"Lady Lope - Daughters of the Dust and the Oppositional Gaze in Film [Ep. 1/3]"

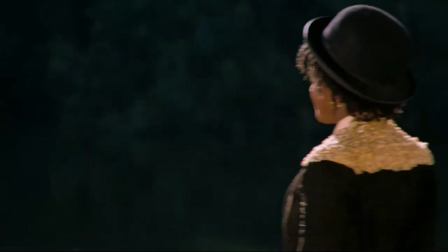8:33 The peasants can only guess whether it is safer to remain in the home slavery has given them or risk ending up somewhere worse.
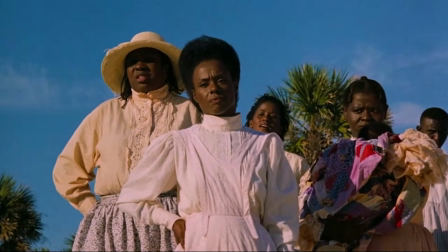8:41 This story takes place in 1902, well after the Civil War and the Emancipation Proclamation of freeing slaves and giving them rights.
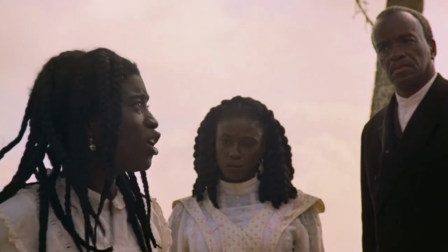8:50 However, the ugly head of slavery and the scars of white dominance continue to show up in every aspect of life for the Gullah community.
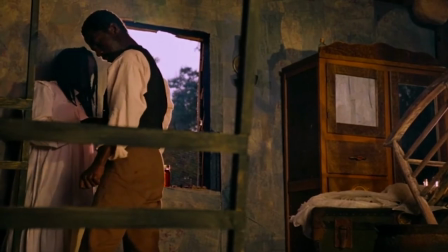8:58 One such moment is the pregnancy of Eula, which is met with uncertainty.
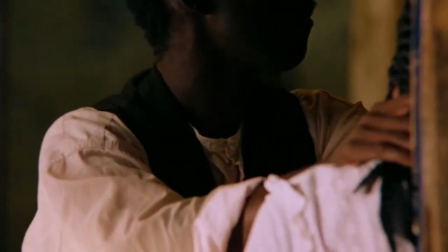9:02 Eula had been on the mainland, and her husband Eli fears that this child may be a product of rape Eula endured on the mainland,
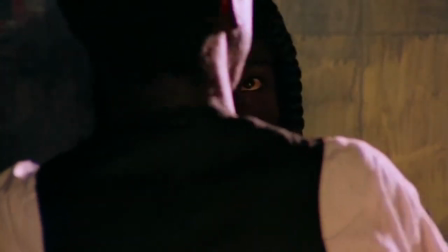9:09 an evil and depraved action that continues to enforce the dominance of white hierarchy and white supremacy.
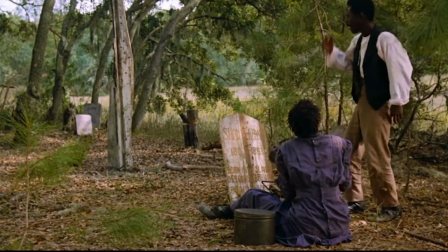9:16 As such, Eli wrestles with his fear and subsequently is unable to distinguish a symbol of love from a symbol of hate.
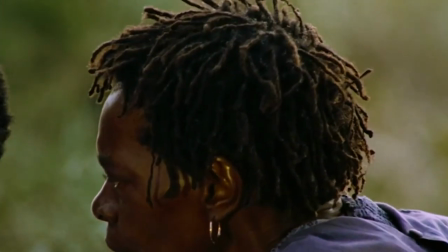9:25 Nana once again steps in and reminds him that the question is not his to answer.
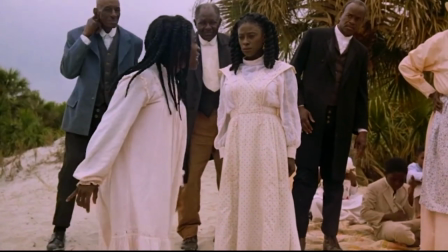9:31 This then leads to Eula delivering an emotional monologue at the end of the film.
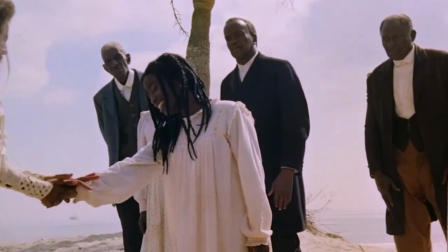9:36 She not only defends Yellow Mary being perceived as ruined because she was raped, but also speaks on black womanhood in the Gullah community.
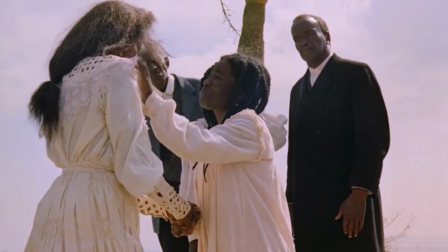9:45 During this impactful moment, Dash and the director of photography,
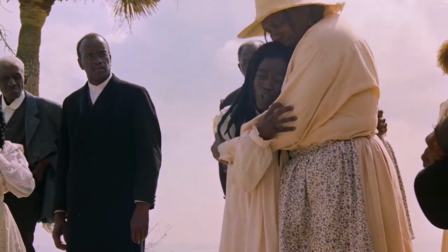9:50 Arthur Jaffa, do not present any of these women as sexual objects.
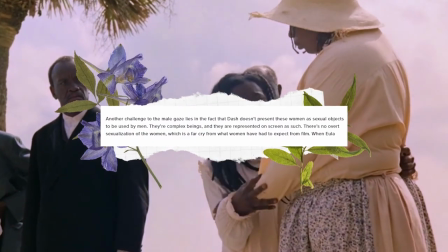9:55 As Xavier James states, there is no overt sexualization of women that some may find in other films.
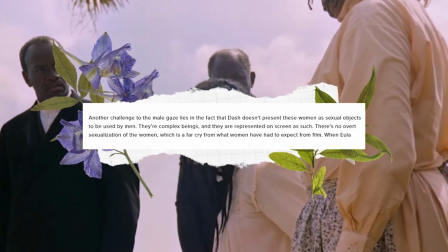10:03 They are complex, trying to come to terms with who they are.
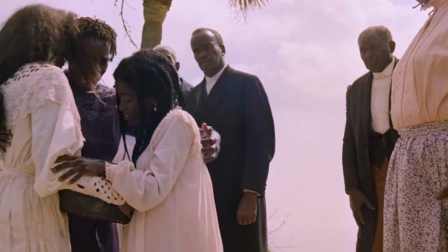10:07 The dresses they wear also prevent them from being viewed as sexual objects.
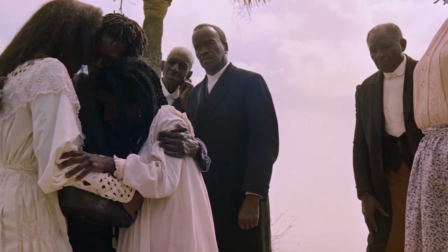10:12 Instead, the dress speaks to their natural body and their political one.
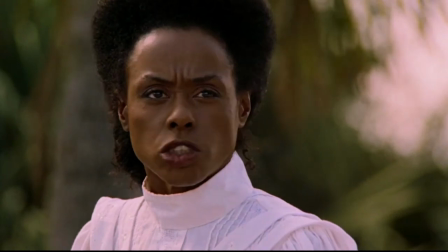10:16 The dresses that the Gullah women wear allows them to speak about their history and their identity.
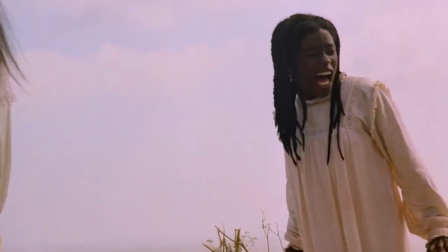10:23 Eula is allowed to speak her piece as the camera focuses on her entire body and actions as she picks up
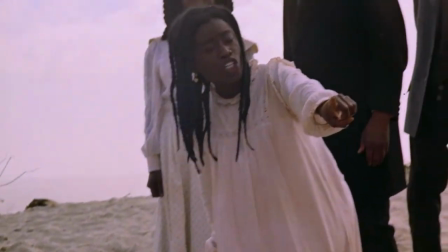10:29 sand and does gestures to further establish her thoughts as she comforts the other women as they comfort her.
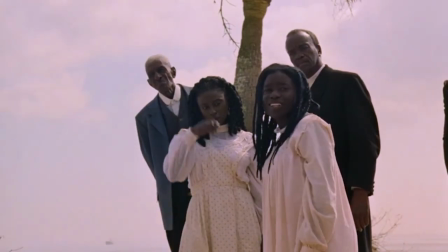10:35 The film does not close up on Eula's tears flowing from her eyes nor on the reactions of men around her.
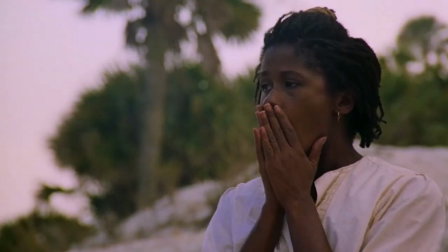10:43 Only the reactions of the other women are seen.
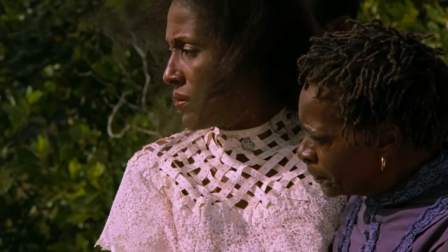10:46 The camera positions Eula and the rest of the Gullah women at the center of the narrative as they come to terms with who they are.
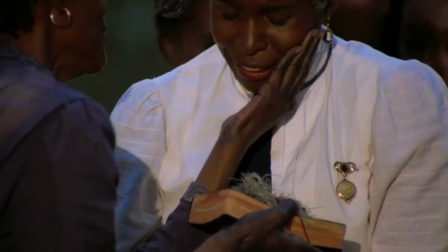10:53 Whether they stay or go they must remember their past, but also embrace their future.
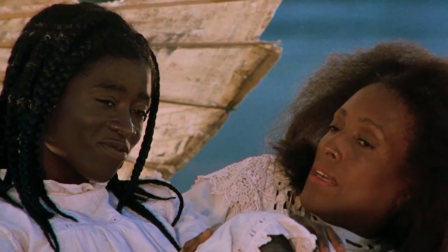10:58 Hook states the Daughters of the Dust does not simply offer diverse representations and imagines new,
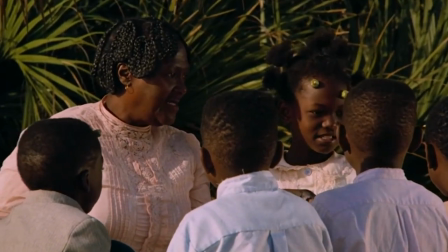11:05 transgressive possibilities for the formulation of identity.
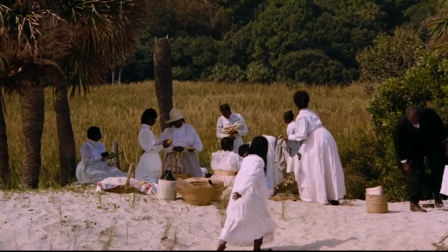11:08 Daughters of the Dust not only critiques the male gaze, but also the white, dominant society that has discriminated against the Gullahs.
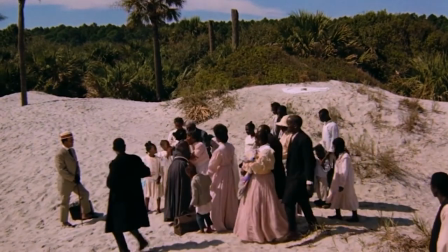11:16 The film also gives power back to a black female director that touches on the sexualization of black women,
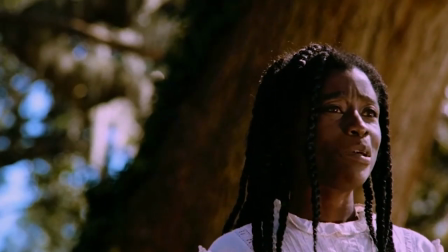11:22 and how that has had damaging ramifications to not only the characters, but to the community.
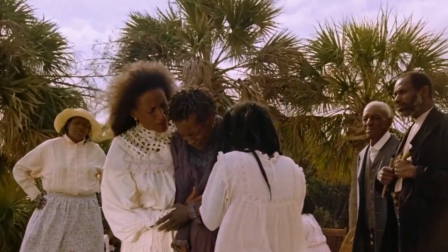11:29 While cliche, we need more directors, writers, and photographers in the film industry to break this white dominant industry.